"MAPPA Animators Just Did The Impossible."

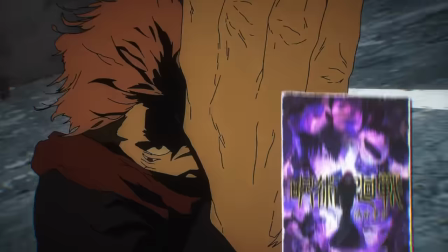(0:00)
After the inevitable crumbling of the production at Studio MAPPA, the Blu-ray of Jujutsu Kaisen has blessed us with a revised version of Season 2 Episode 17.
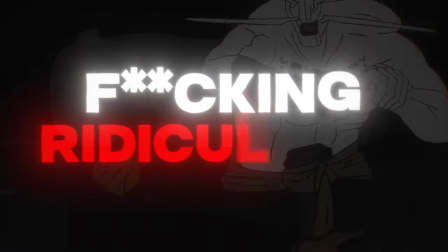(0:08)
And not to waste your time, the animation is absolutely f***ing ridiculous. But I do have a couple critiques here and there.
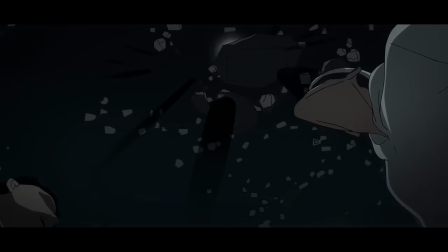(0:14)
So let's go scene by scene and analyze the animation of what was missing in the original version. I guess we can start here.
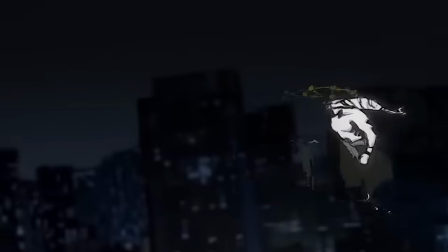(0:19)
We have a showdown between Sukuna and Mahoraga. As you can see, they're floating in the air like absolute chads.
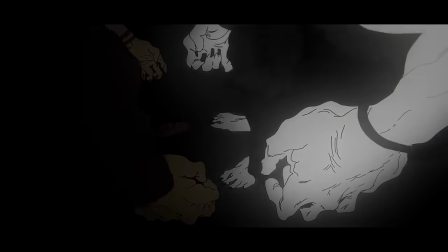(0:25)
This scene doesn't contain much movement aside from their hair and clothes their hands and toes are just still frames but this was done very purposely basically to showcase how hard they are put on pause but i really love this style of minimal shading with a lot of detailed line work there's something very
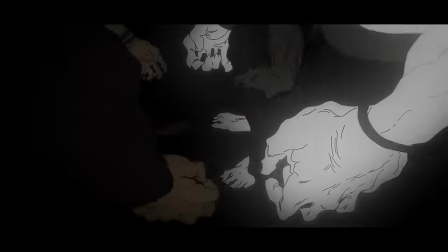(0:38)
stylistically pleasing about the shot that is difficult to pin down then right after the subtle stillness we get straight into an insanity of a
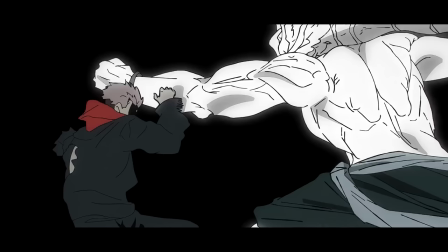(0:45)
sequence if you were to go frame by frame you will notice that the animators were not afraid of going off model with either of the characters turning the scene into an absolute smoothness master class just look at sukuna's head it's completely indistinguishable.
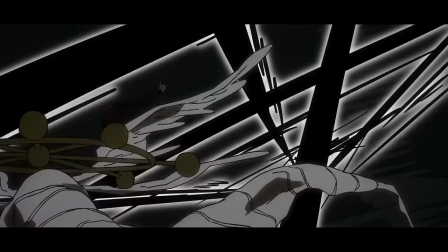(0:57)
Perfectly placed smears are also visible with minimal shading again. But since that is seen throughout most of this fight, I will refrain from mentioning it further.
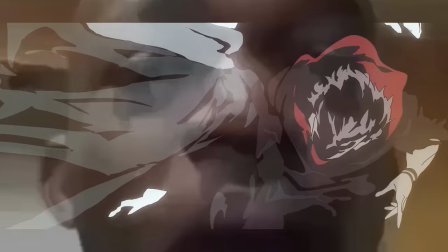(1:04)
Here we have a shot in which the style is quite controversial due to there being no line art. And of course, when I say it's controversial, I mean people on Twitter bitching and moaning about it.
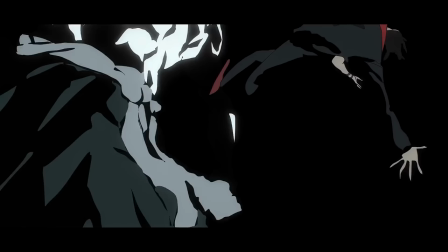(1:12)
So who cares? I think the stylistic approach is perfect for this particular fight because at the end of the day, they are curses moving at immeasurable speeds.
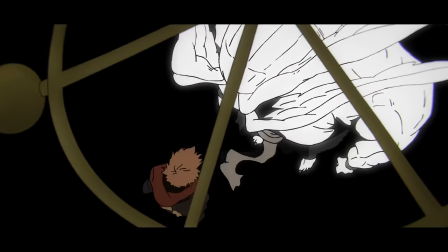(1:20)
And as a plus, it looks cool in my humble opinion. Another thing I noticed as I was watching some of these shots back is how often the background goes black I'm not 100% sure of what this
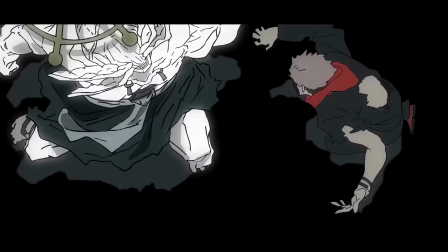(1:29)
is implying but my guess is that it was done to illustrate the destruction of Shibuya but I could be completely wrong the overall approach of this
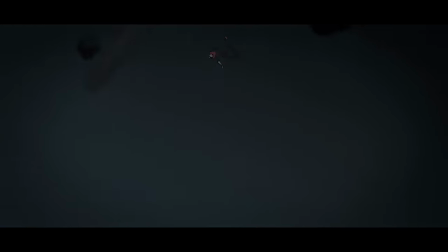(1:35)
fight is very much outer-worldly and extremely abstract and I know that not everyone is gonna like this approach due to the very distorted character models
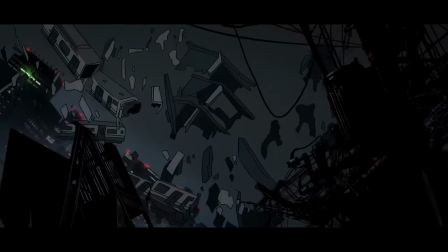(1:43)
and lack of complex shading but as an animator this is something that you look at and get inspired by and not often does something like this come
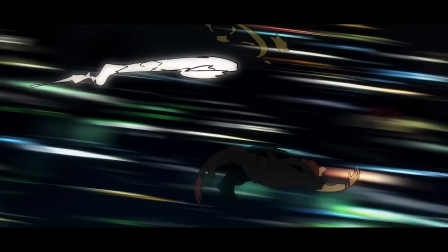(1:50)
to happen I just love how exaggerated this scene is he's actually rotating the same way as the pencil gojo was playing with in the hidden
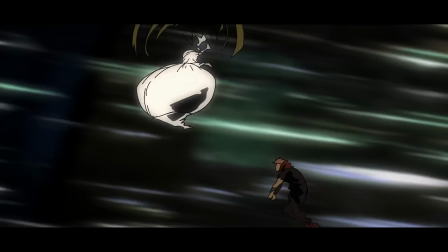(1:57)
inventory arc but seriously this is super impressive and illustrates the speed in which they are going just take a quick look at the background those are supposed to
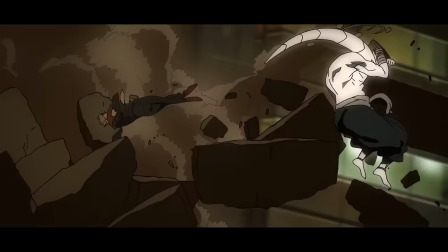(2:04)
be the city lights they're a complete blur beautiful debris animation here followed up by the most iconic shot of the blu-ray version of this fight
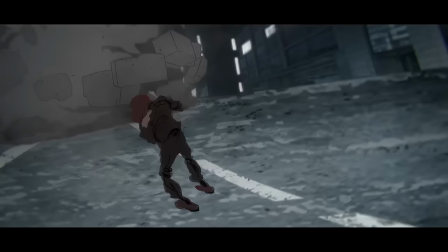(2:11)
this right here is straight out of mob cycle 100. yet again no line art we can see some very rough paint strokes that get more and more
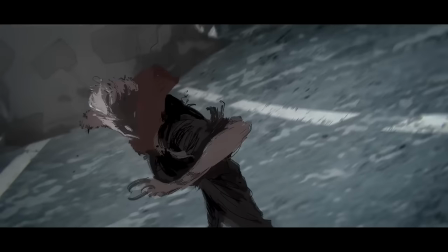(2:18)
detailed as sukuna is turning around his face and body is completely distorted and even
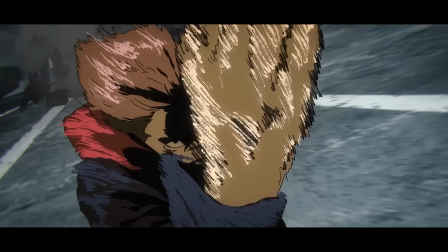(2:23)
when we go back to the normal art style you can still see the same paint strokes using the stylized frames.
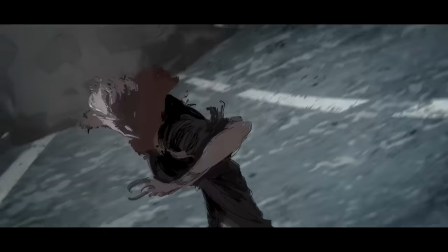(2:28)
Although this is amazing I do have a tiny bit of criticism for this cut. I do wish that there was more follow-through as it looks extremely rough when he puts out his hand.
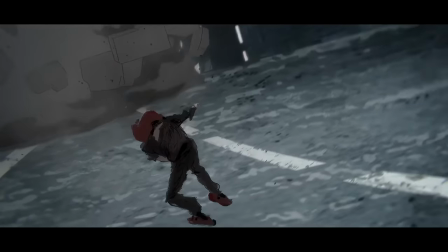(2:36)
It just looks unnatural to me and bothered me a bit when I was first watching it. Of course that's not to take away from the gorgeous drawings but it's a quick little nitpicky critique of mine.
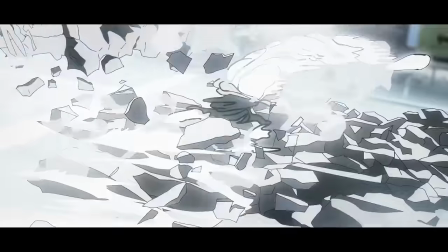(2:44)
This shot right here is just straight up insane. The animation of Sukuna is so lifelike and smooth.
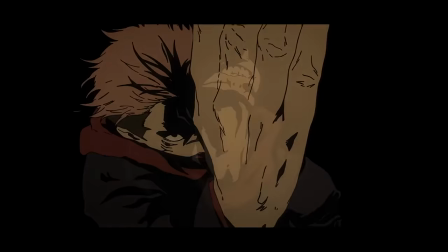(2:49)
I genuinely cannot tell whether or not it was rotoscoped. I don't think so. But regardless, the movement is beyond impressive.
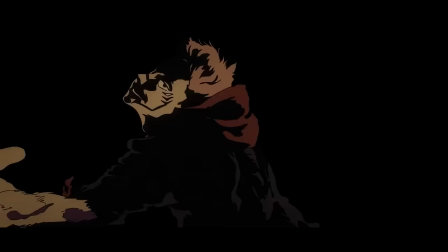(2:55)
I love how they're displaying the speed and intensity of the fight in so many different ways.
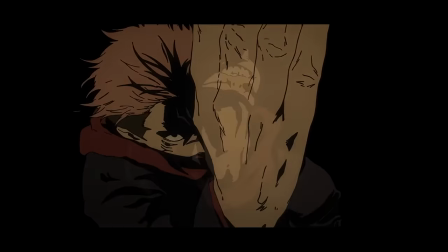(2:59)
They faded into Sukuna delivering a slash while we can still see his last pose, indicating to the viewer that this movement literally happened in a flash.
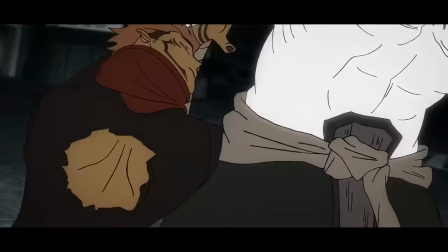(3:07)
The choreography of this fight is legit insane. But let's not forget about the OST.
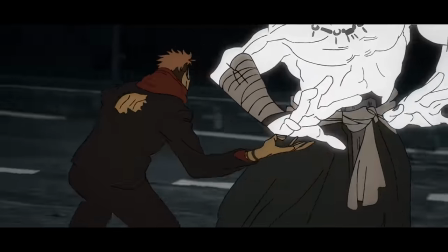(3:12)
This shit is actually divine.